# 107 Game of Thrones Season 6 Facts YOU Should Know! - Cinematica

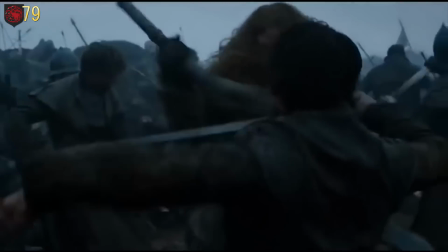16:23 That meant that they needed the full armor, the proper sigil and shield, and the correct banner or flag.
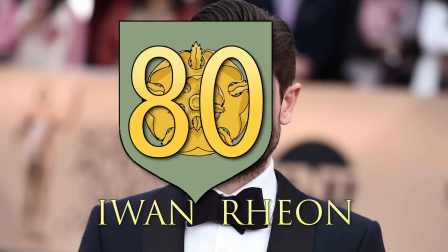16:28 This included the horses as well. Ewan Rayon said that he always wanted to do a scene with Kit Harington.
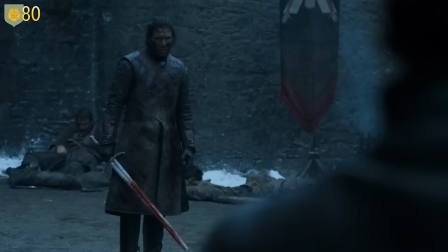16:34 Several seasons later, he got Battle of the Bastards featuring the first and last scene with Jon Snow and Ramsay Bolton.
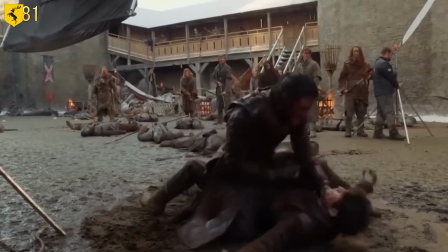16:40 Ramsay's face-beating scene was shot for 10 hours. The director wanted to capture the scene in every angle possible for maximum effect.
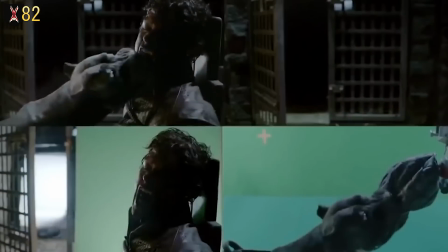16:47 Sansa's final scene with Ramsay was shot over 12 times because it was important to capture Sansa's smile perfectly. Before telling Rayon about Ramsay's demise, Benioff and Wise joked around saying that it was great that Ramsay ends up on the Iron Throne.
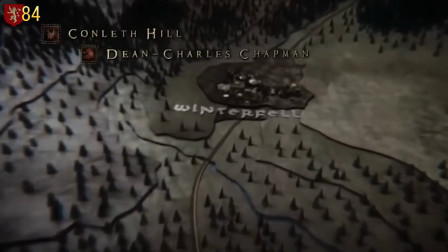17:01 As of the season finale, The Winds of Winter, the Stark House sigil has finally been restored to Winterfell in the intro sequence.
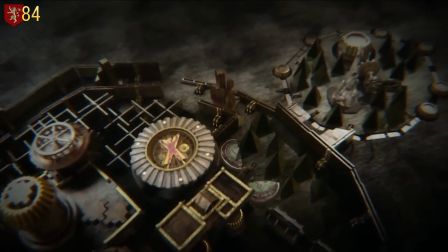17:08 Since the Boltons took over, it was replaced by the Flayed Man sigil and prior to that, Winterfell was shown ablaze.
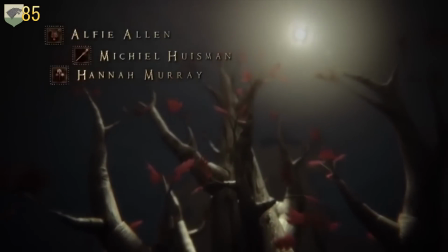17:13 The eerie piano track, The Light of the Seven, stands apart from the show's typical compositions and was picked over the Lannister theme music in order
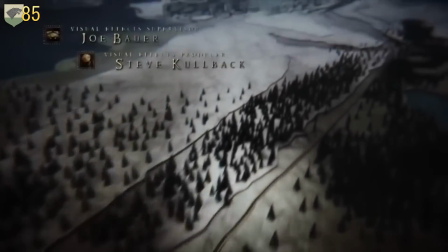17:21 to give the scene a sense of foreboding without a clear idea of which character was going to take action.
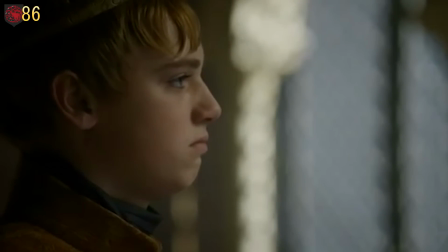17:26 The children's choir you hear in the song is actually just two boys and was inspired by the role of the children in Cersei's scheme.
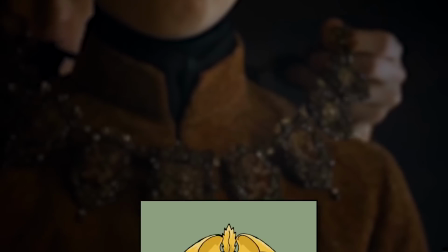17:32 Their vocals harmonized and desynchronized to add tension to the sequence. The finale kicks off with little dialogue, which is unusual for the show.
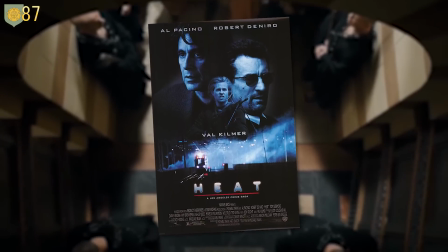17:40 Sapochnik compared the sequence to the scene in Heat where Robert De Niro silently decides to confront his partner and how that silence can speak volumes.
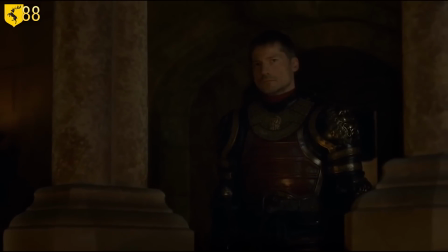17:48 Speaking of silent exchanges, that stare down between Jaime and Cersei near the end of the episode almost didn't make the cut.
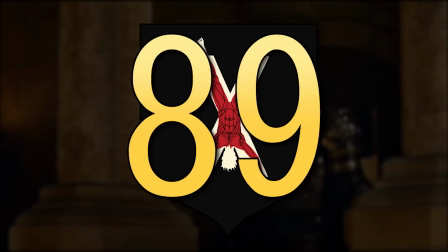17:55 So Pochnik originally cut it out, but the creators decided to keep it. Some fans began to speculate that Jaime the Kingslayer would soon become the Queenslayer.
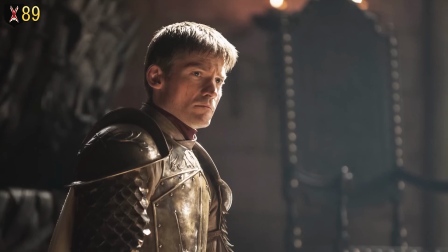18:03 According to Nikolai Koster-Waldo, who plays Jaime, that interpretation of the Valonqvar theory is a bit predictable, so keep theorizing.
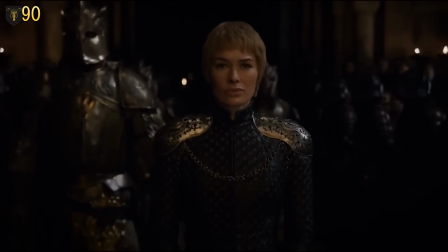18:10 Cersei's immediately iconic supervillain outfit was designed with layers of symbolism.
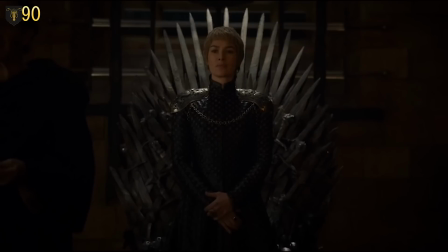18:15 The overall look was meant to evoke the image of Tywin, while the designs on the shoulder pads were reminiscent of Jaime's hand.
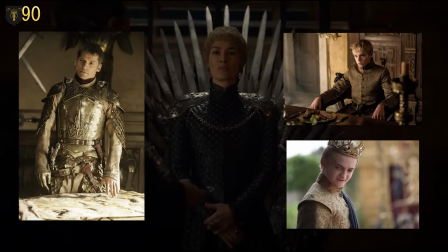18:21 The dark color depicted Cersei in mourning for her children and her soul.
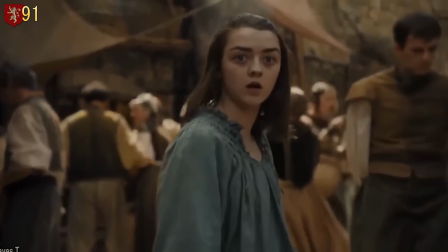18:25 Since the costume designers have to make everything up from scratch, they keep a file of looks and textures for each character year-round that they can use when it's time to make a new uniform.
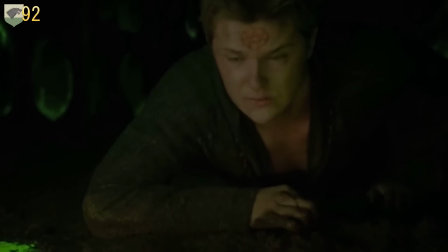18:34 While most cast members don't learn about their demises until just before they get the script, Natalie Dormer knew about Margaery's death six months in advance.
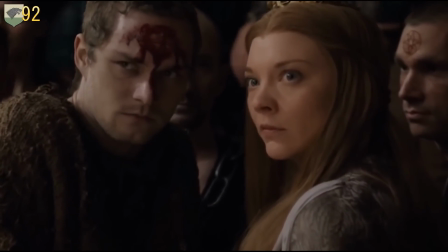18:42 She wanted out of the show to pursue another role, so the creators compromised with her. Dean Charles Chapman has now filmed two death scenes for the show.
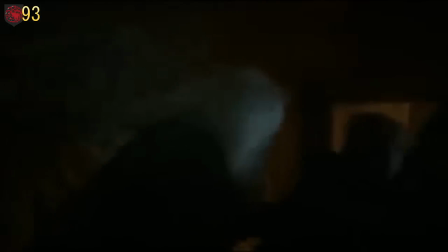18:49 In Season 6, it's Tommen's, but Chapman also played Martin Lannister in Season 3, who was killed by the Karstarks in his prison cell.
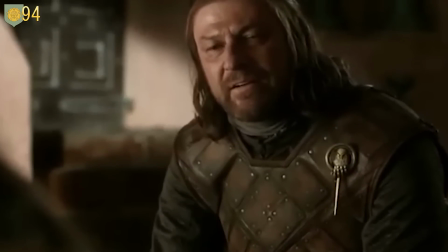18:56 The show has killed off a king each season since the beginning.
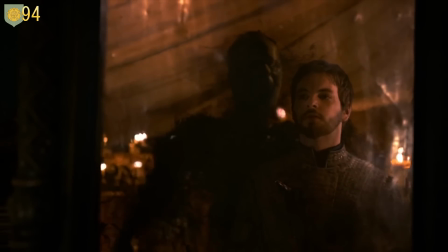18:59 It was Robert Baratheon in Season 1, his brother Renly in Season 2, Robb in Season 3, Joffrey in Season 4,
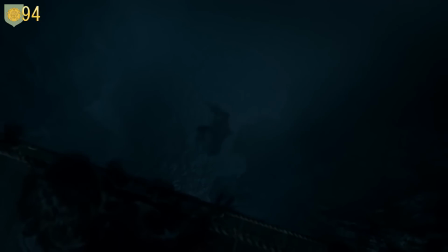19:05 Mance Rayder and Stannis in Season 5, and now Balon, Greyjoy, and Tommen joined the Dead Kings Club in Season 6.
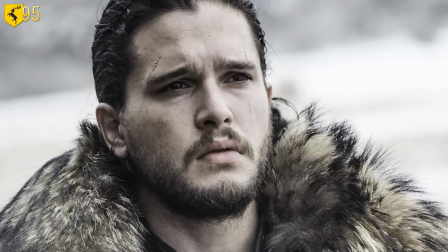19:11 The finale finally revealed Jon Snow's parentage after 20 years of speculation, or at least it's revealed that his mom is Lyanna Stark.
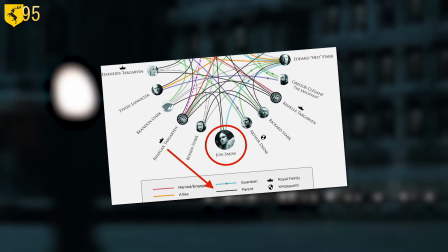19:19 The show doesn't explicitly say that Rhaegar Targaryen is his father, although an infographic posted on the official Game of Thrones website does.
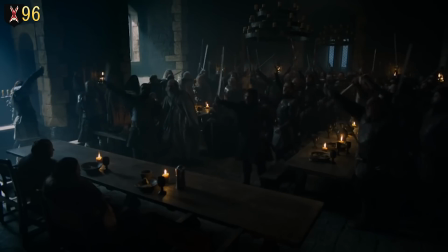19:27 The King of the North scene in the finale is meant to be reminiscent of a similar scene from Season 1 in which Robb Stark is declared King.
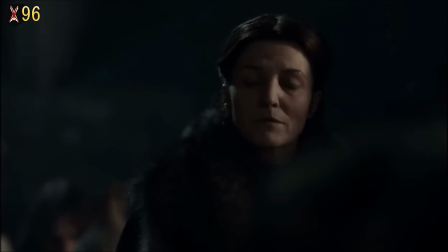19:33 While it's a celebratory moment, we know that it didn't fare well for the previous king so it comes with the same sense of foreboding.
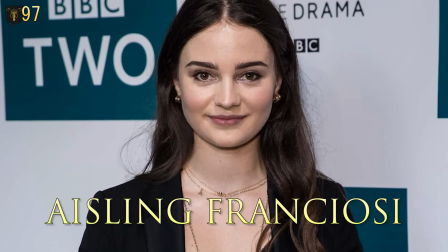19:40 Unlike her character Lyanna Stark, Aisling Franchosi got to meet her TV son.
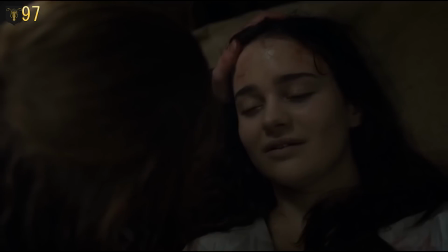19:44 Kit Harington was on set the day they filmed the Tower of Joy scene, however Franchosi couldn't tell anyone that she met him since at the time he was still publicly dead.
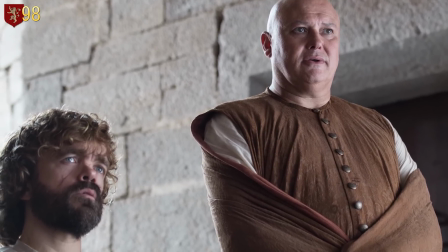19:52 Some viewers were confused when Varys made it from Meereen to Dorne and back in just a couple episodes time.
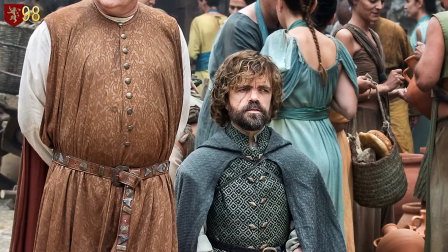19:58 This is because each of the season's plotlines take place across varying amounts of time.
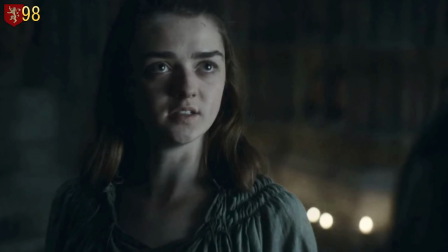20:02 For instance, most of Arya's plot takes place over a few days, while Jon and Sansa's occurs over several weeks.
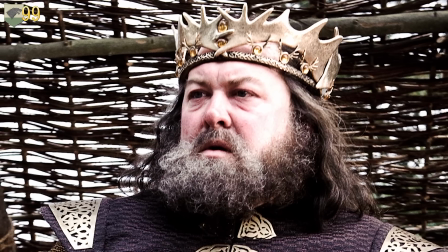20:08 Before Conleth Hill was Varys, he was almost a king. He auditioned for the role of Robert Baratheon way back in the day, just before Mark 80.
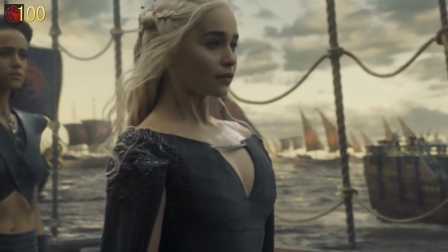20:16 Daenerys may look ambitious and militant in the final shot on the boat, but Emilia Clarke was so freezing that she found it hard to stay in character.
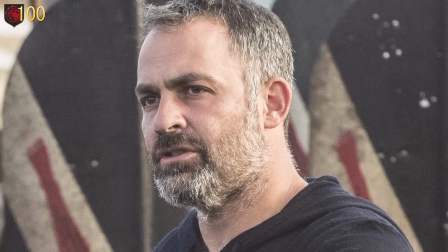20:23 Until Sapochnik advised her to hum the Game of Thrones theme song in her head, clearly that helped because that's the take used in the episode.